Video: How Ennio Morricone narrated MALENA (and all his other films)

Like, it would make sense if Morricone started off doing these bold experiments like electric guitars for the Old West and crazy recorder chanting and bank robberies and all of these kinds of things that he did, and then migrate into a more lyrical, more melodic sensibility. There's plenty of composers that you can see this happening with.
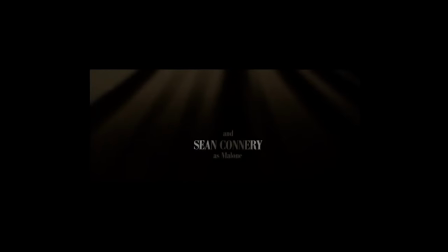(8:41)
But interestingly, he never seemed to give up that spirit of invention, even well into the last couple of decades of his life. How could you imagine any other composer pulling off the start of a film quite like this?
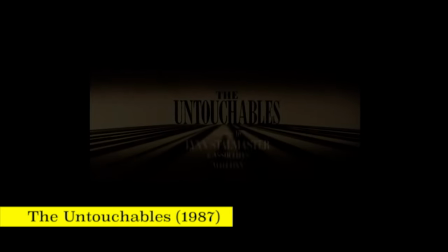I could literally go on forever just sharing cues and scenes that I absolutely adore from this man's body of work. But I want to focus on one that came out when I was in college that really, really taught me this idea that the music can profoundly variate a scene and not just tell you what's happening, but tell you what's happening through a very subjective lens to give you an insight into the scene that tells you what the director thinks about the scene and what the composer thinks about the scene and maybe what the actors think of the scene, etc., but which is not necessarily quite so literally depicted. This is something that Morricone did throughout his career, and basically every scene I just showed you exemplified this. But this was the one that came into my life when I was starting to look around and take the notion of becoming a composer seriously, and it just found me at the exact right moment. This is the 2000 film, Milena, starring Monica Bellucci and directed by Giuseppe Tornatore, with whom Morricone has shared an incredibly fruitful body of work as well.
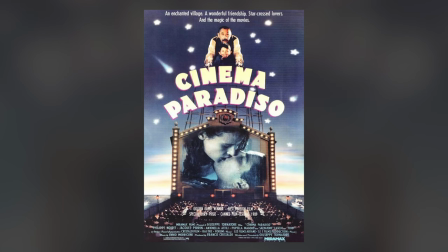(10:03)
I don't even have time to go into movies like The Legend of 1900 or Cinema Paradiso and what they brought to film and film music. Save it for another day. Milena is a fascinating, beautiful, and sort of painful film that revolves around this adolescent boy in Italy falling in love with this woman multiple decades older than him and experiencing that kind of first taste of young boy love, lust, that shedding of innocence in a way that's simultaneously kind of beautiful and ugly in the pubescent sense, and it's all captured damn well on film, but nothing without Morricone's score.
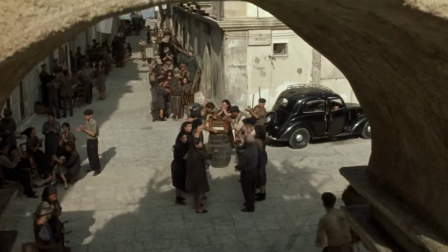(10:45)
At the beginning of the film,
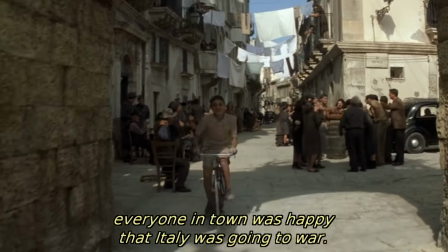(10:47)
his adult narration is reflecting back that this begins on the day that Italy decided to join Hitler in World War II,
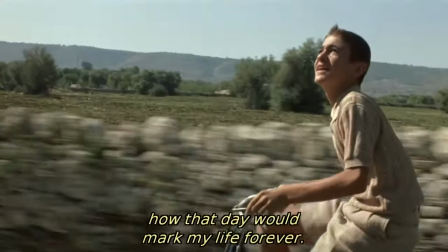(10:55)
so clearly one of the most seminal moments in all of Italian history.
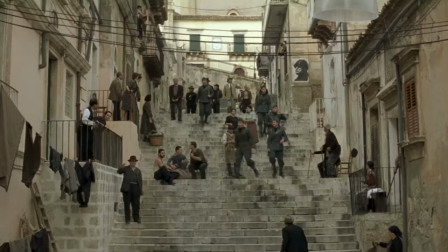(10:59)
And yet what I love is that he's saying, but there was something more important that marked me that day, which was the first time he saw Milena.
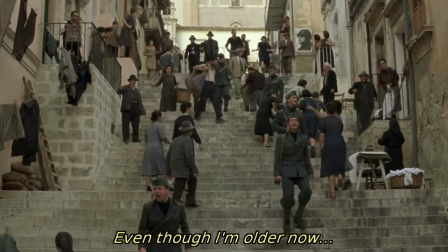(11:06)
So the boy gets a new bicycle and he comes to impress his friends and basically says, can I hang out with you?
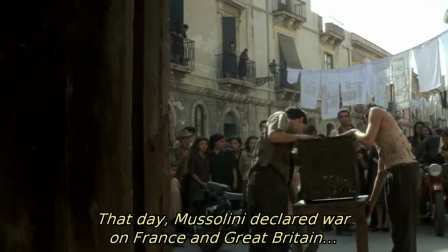(11:12)
And they say, sure, but you got to hang with us our way. And very quickly, they snap to attention like little soldiers because the word comes, here she comes.
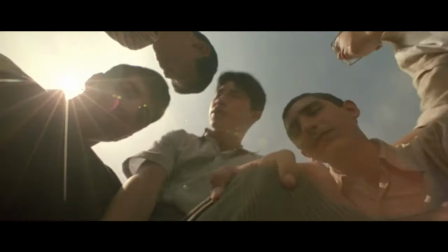(11:20)
They all take their seats like pigeons on a wire as we first see Milena walking through.
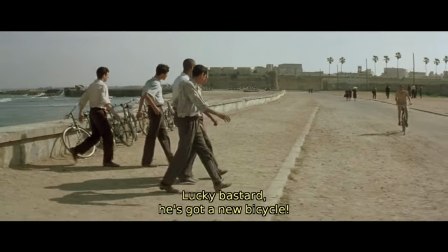(11:25)
and the score does this incredible job at giving us immediately two different ideas simultaneously.
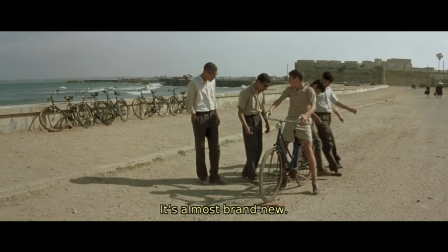(11:31)
On the one hand, there's this little hint of romance.
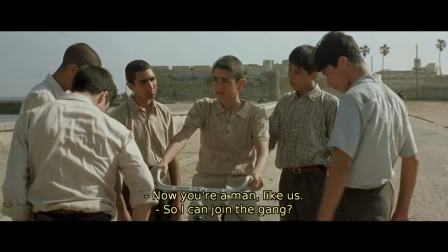(11:33)
We feel this beautiful lyrical melody coming out over top what is, on the other hand, a kind of primal and almost carnival-esque sensibility.
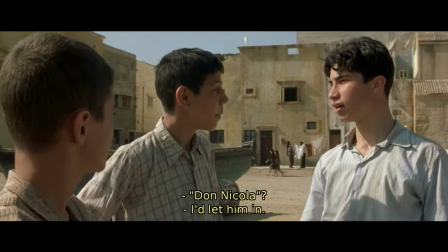(11:43)
Both of those things turn out to be very, very important to the journey of this young kid with how he relates to Milena throughout the film.
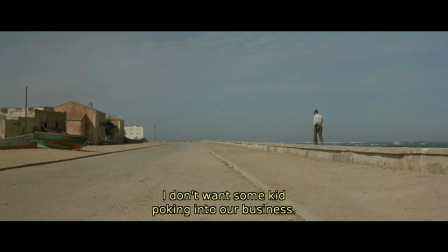(11:48)
He's instantly captivated by her, and as we realize, the whole town is captivated by her.
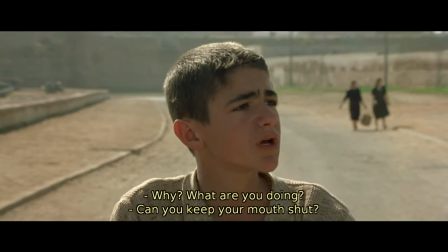(11:53)
But what's interesting is that while everyone sneers about her,
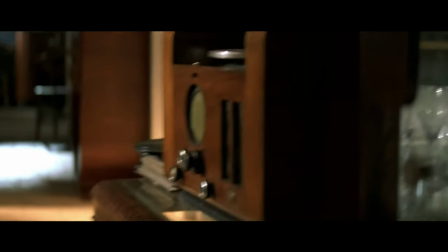(11:56)
they have all manner of just absolutely nasty rumors that they spread about her supposed sexual impropriety,
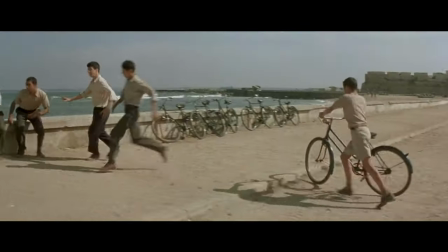(12:03)
the boy, while having an uncomfortable relationship with his own sexuality, sees her almost like an angel.
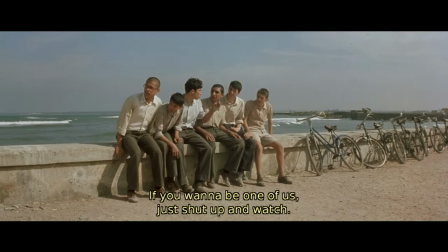(12:08)
But he's definitely lusting, so it's not trying to portray it overly innocently and overly lustfully.